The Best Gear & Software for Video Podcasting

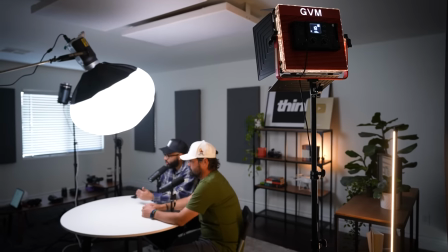We just use a panel light, put it on a warm setting like all the other accent lights,
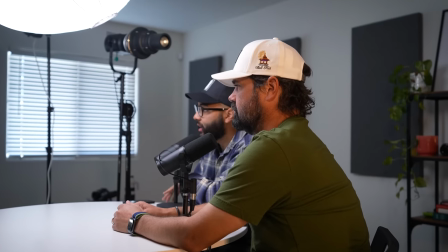and we splash that on our talent to create a hair light, which separates them from the background, creating a more dynamic look and what you would call motivated lighting which is a technique they use in a lot of Hollywood setups. Now to briefly talk about design because this is totally a vibe I would first start off by saying that this behind this wall behind me is a fake wall.
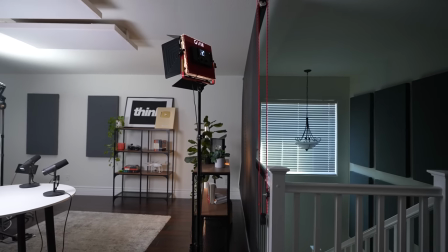We actually made a video on how we achieve this. What's behind this wall is actually a staircase and we're able to swap out any color we want and we use this wall for thumbnails and things like that but more than anything having the contrast of the black meeting the white really creates a cool dynamic.
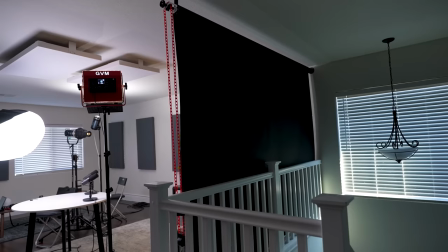People don't actually know that we're shooting all this content in a home loft. And I just think a cool creative way that a lot of people could consider making in their studio setups.
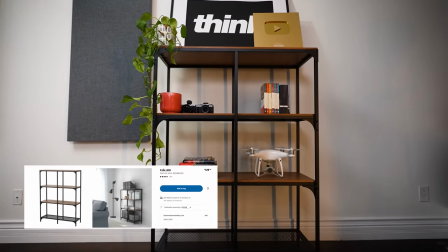And then we have some shelves from Ikea. I think something to take into consideration is how we have gotten the same type of shelves.
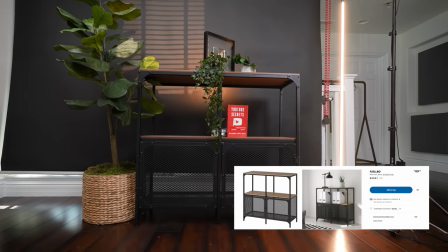So we have the Fajabolo, I think it's something like that are called, who knows Ikea names. And then we got like the smaller version. But these are used to create leading lines. So like, if Kyle's like straight on me right now, you could see how like this is kind of leading itself and pointing to me. But when you're shooting at an angle having leading lines is just a cool way to create attention focused on your subjects and then as far as we decorated obviously you know we got some books we got some cameras uh you know we got some some plaques you know what i'm saying and then
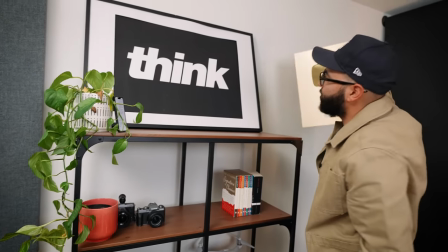we got a very cheap way of making your you know logo big we just got our logo printed and then create you know stacking these for some layers and some dimension um but i think i think more than anything what's the takeaway here, Omar, have an inclusive look. Nothing is left field here. The plants give it life, but the books are like, okay, they read books. We got some tech because we're a tech channel, but you don't have to go crazy on this. I think a lot of people go too hard on their shelving. Less is more when it comes to shelf design, and I am still growing in this arena. So that covers this year's Think Media podcast setup. I hope you got value in this video, and if you did, hit that like button and let me know down in the comments below any questions you may have or what you think of our setup here.
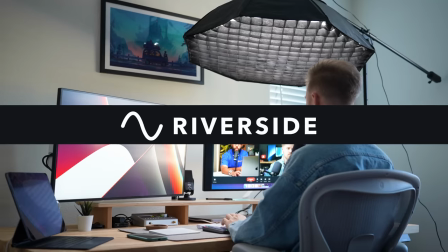And if you wanna try Riverside today for free, be sure to check out the link down in the description below.
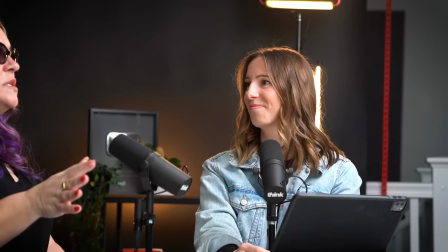I'm super excited to be able to produce alongside with Kyle and the team an incredible podcast that's getting reach as we help people on YouTube. And with that being said, if you're looking to get serious on YouTube this year, subscribe to the podcast.
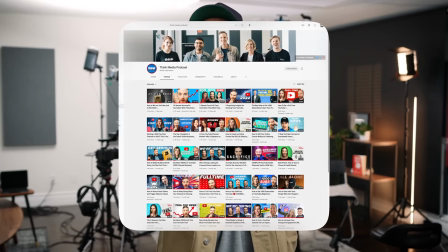You can subscribe on our YouTube channel or subscribe wherever you listen to podcasts. and you can also check out
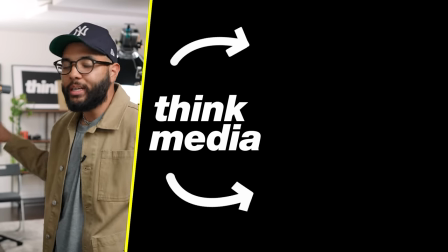another video from us here at Think Media that'll go a little bit deeper in regards to starting a podcast this year.
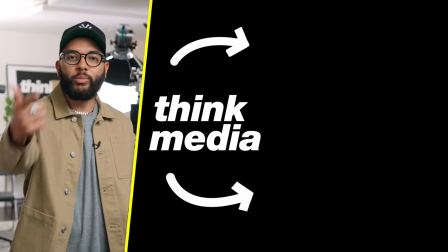Thanks so much for locking in. Hope to see you in a future video. Peace.